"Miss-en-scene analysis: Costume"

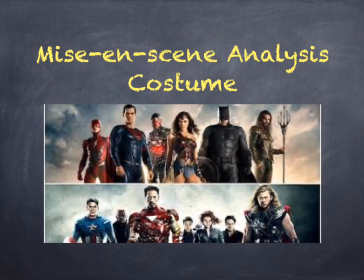(0:00)
In this video, we are going to study costume for mise-en-scène analysis.
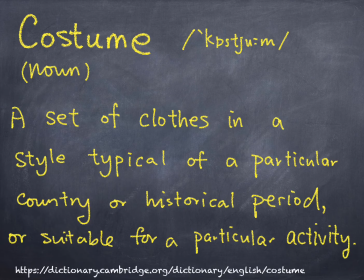(0:06)
So from the Cambridge Dictionary, the meaning for costume is a set of clothes in style, typical of a particular country, historical period, or suitable for a particular activity.
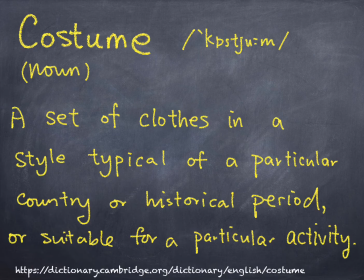(0:19)
Which means costume actually tell you the place, the time, or a particular activity, or a job. If it is used in a film, then you will have the information of the film about the place, the time, the activity through costumes.
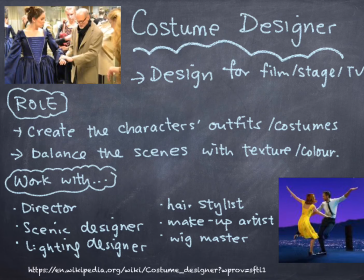(0:35)
And for people who design costumes, they are costume designers. They may design clothes for film, for stage, for production, or for TV. And their role is to create the characters' outfits, the costume, of course, to make them.
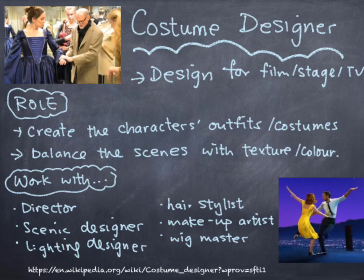(0:51)
But on top of that, these clothes, these costumes have to balance with the scenes with texture and colors. So this is the decision that this costume designer needs to make to balance with the scenes. And don't think costume designer, they work alone.
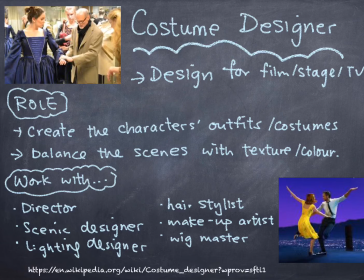(1:10)
They actually need to work with different people for a film, including the director, the scenic designer, the lighting designer, the hairstylist, the makeup artist, and a wig master, or so on. Because it's not just about making clothes for the character.
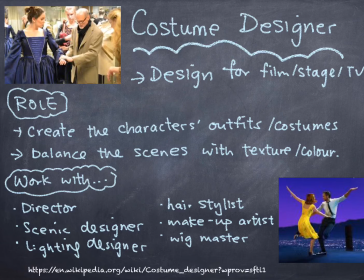(1:24)
You have to understand the character, you need to understand the scene setting so that you can pick the right texture, you can pick the right color to match with the film. So costume designer is not just about making clothes.
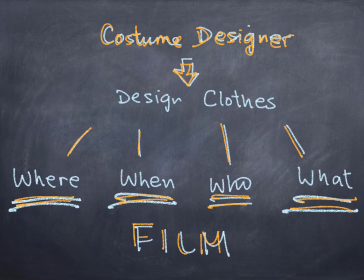(1:40)
So in short, costume designers design clothes to tell you the time, the location, who these people are, and what they do in a film.
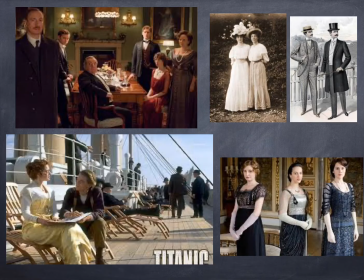(1:49)
Let's take a look at these examples. Well, if you see these costumes, you immediately can associate with the Edwardian era. Okay, before 1914, people dressed like that. You wouldn't see people nowadays dressed like this, apart from the men's costume.
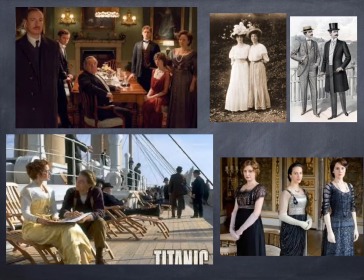(2:08)
But for the ladies' one, obviously, these dresses, they are for people from before 1914.
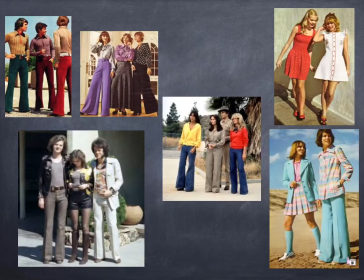(2:17)
And for example, if you see people wearing bell-bottom jeans or pants and then all these ankling dress or in summertime mini skirt, then you can be sure that it's from the 1960s to the 1970s.
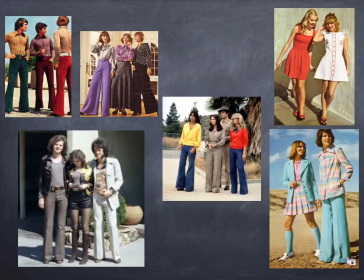(2:34)
That's the fashion trend. So if a movie is set at around that time, then people's clothes should be like this in the film.
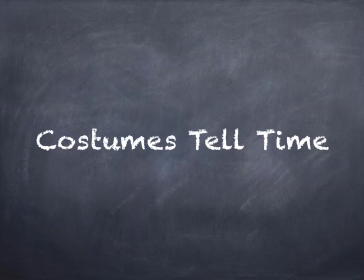(2:42)
So costumes tell time. And the costume design should follow the time set by the film, and the costume should be made accordingly.
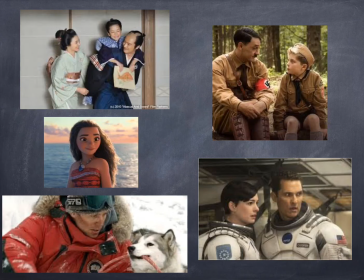(2:55)
Apart from telling time, look at these pictures. I'm sure if you see these pictures, you immediately can tell who these people are from.
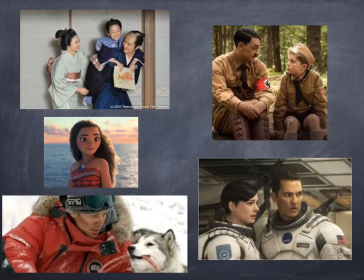(3:07)
From Japan, from Germany, from space, from Antarctica, from probably Hawaii or any probably Pacific islands. So simply looking at the choice of the costumes or the design, we can know where this film may be set.
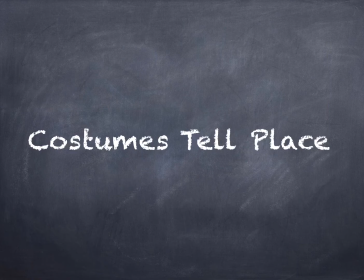(3:26)
So costume tell place as well. Now look at these pictures.
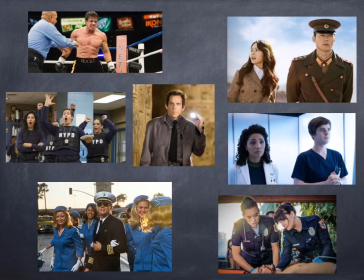(3:31)
From the very first moment, you see soldiers, you see police, you see pilot, flight attendants, security guard, doctors, paramedics. So from costume, we know the jobs of the characters as well, or the activities that they need to do.
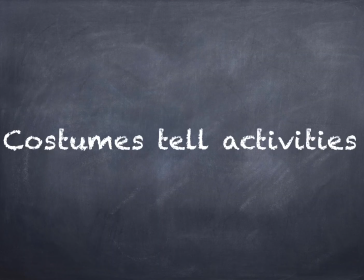(3:51)
So costumes tell activities or jobs too.
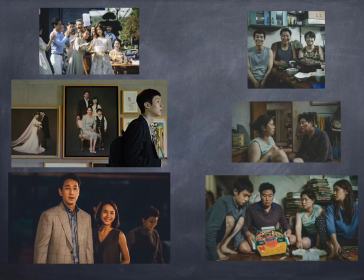(3:54)
So apart from where, when, and what, we can also know who these characters are. Look at the pictures from Parasite, the movie.